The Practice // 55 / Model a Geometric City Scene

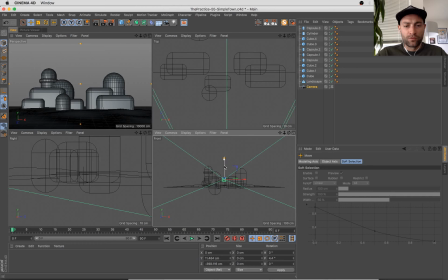8:29 Adjust the camera slightly here, gives a little more room to add buildings to,
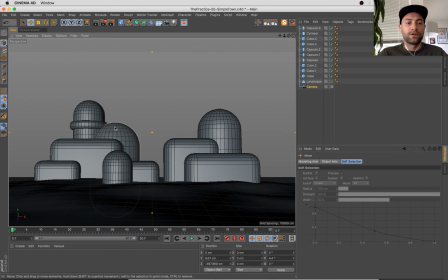8:35 and also pushing it down I think is going to give it a bit more of a give the elements in the background here a bit more of a tall feeling, like you're sort of looking up at them. That's another thing you can really do, especially in 3D, to affect the feeling of the scene. Is adjust sort of the camera angle. And I guess you can even do that drawing.
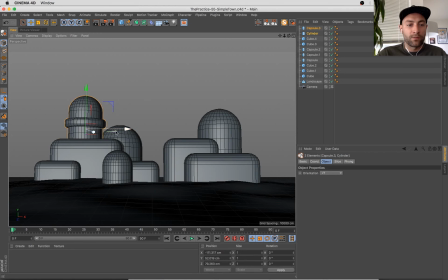8:55 It's not going to be technically a camera angle, but you can do that with your point of view in the scene, and whether or not you're looking up and the perspective makes it feel like you're gazing upwards at a large item, or maybe you're looking down at something. Think about that from the viewer's point of view and how that might affect the feeling of a piece.
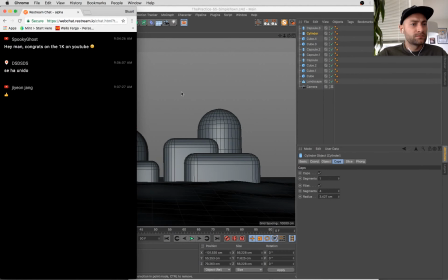9:15 Hey Jiyoung, thanks for stopping by.
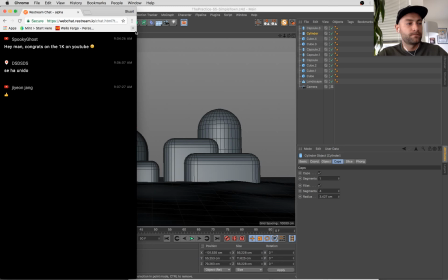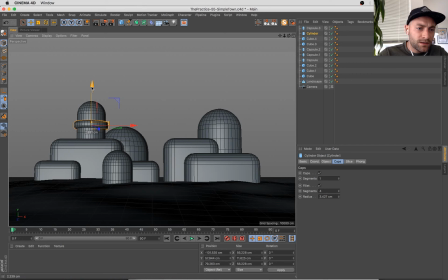9:38 Sorry about that, getting some text messages. So
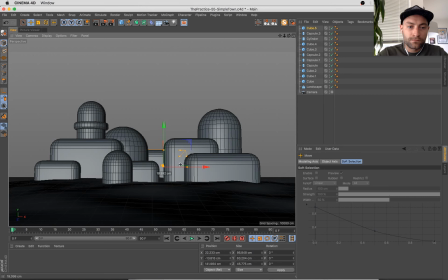another thing I really want to do with here is, since we're playing with
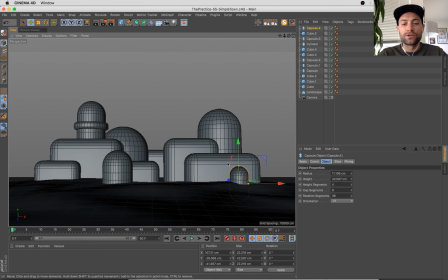10:15 similarly shaped items, we're only going to use a handful of shapes really here in this scene. But one thing I definitely want to do, since we're not going to have a lot of variety in the types of shapes we're using, I want to have a lot of variety in the sizes of those shapes, right? I think that's also going to help us create,
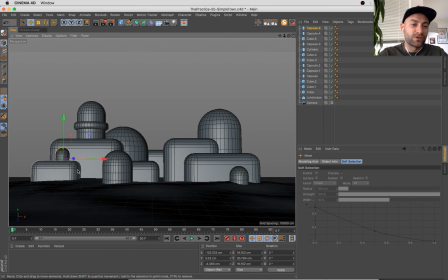10:31 that balance of large and small is going to help us create, not only visual interest, but I think it's going to make this feel like more of a massive city. There's large buildings and small buildings mixed in. It sort of gives the piece a sense of scale, as opposed to,
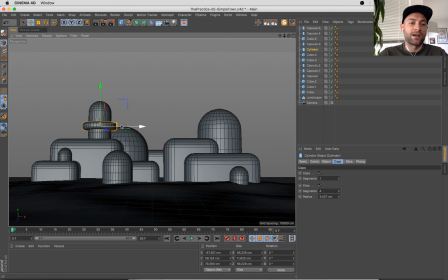10:46 potentially just having a lot of similarly sized buildings and shapes, which would make everything feel sort of the same size, and that would make it feel smaller, I think.
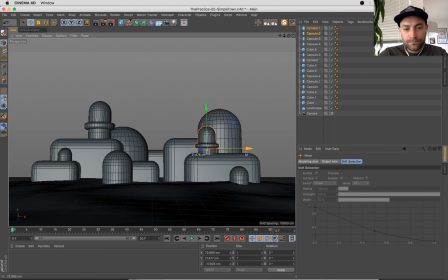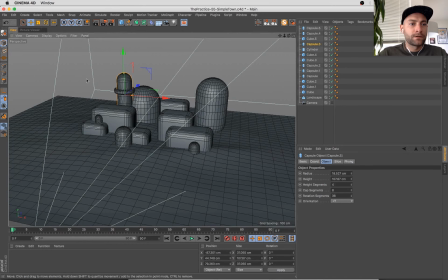11:08 So just mixing shapes in, as I mentioned here. I think I want, before I copy this guy, I think I want to add a little window.
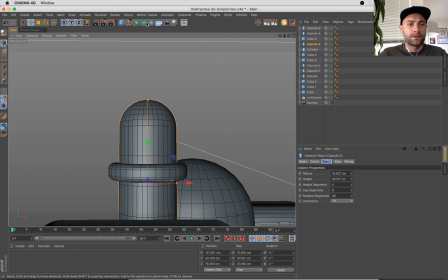11:17 So let's see here.
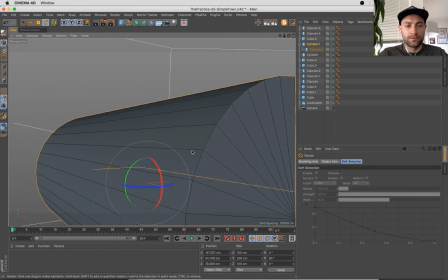11:22 Another cylinder. And even the shape of this window is going to
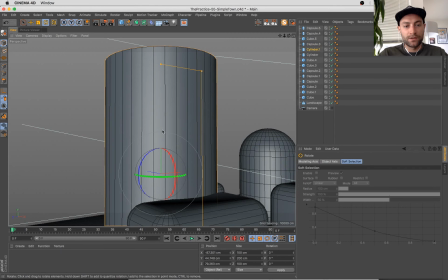11:32 relate to the form language that we're using in the rest of the piece. I think it's important to establish those hierarchies.
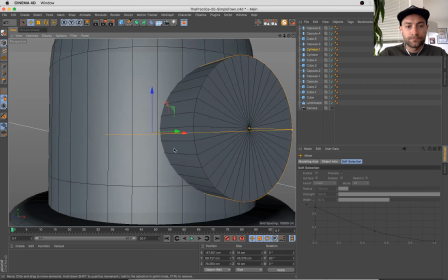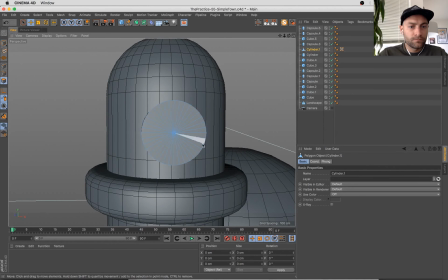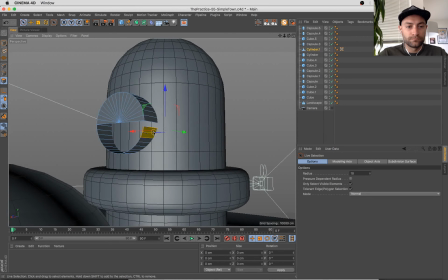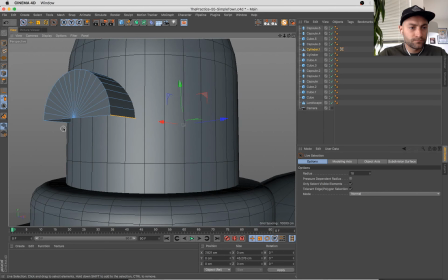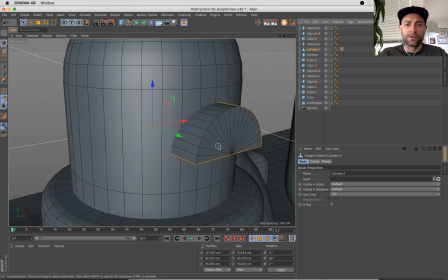12:24 So frustrating. I hate how the cylinder caps aren't connected in Cinema automatically. Gotta throw them in a connect object or something like that.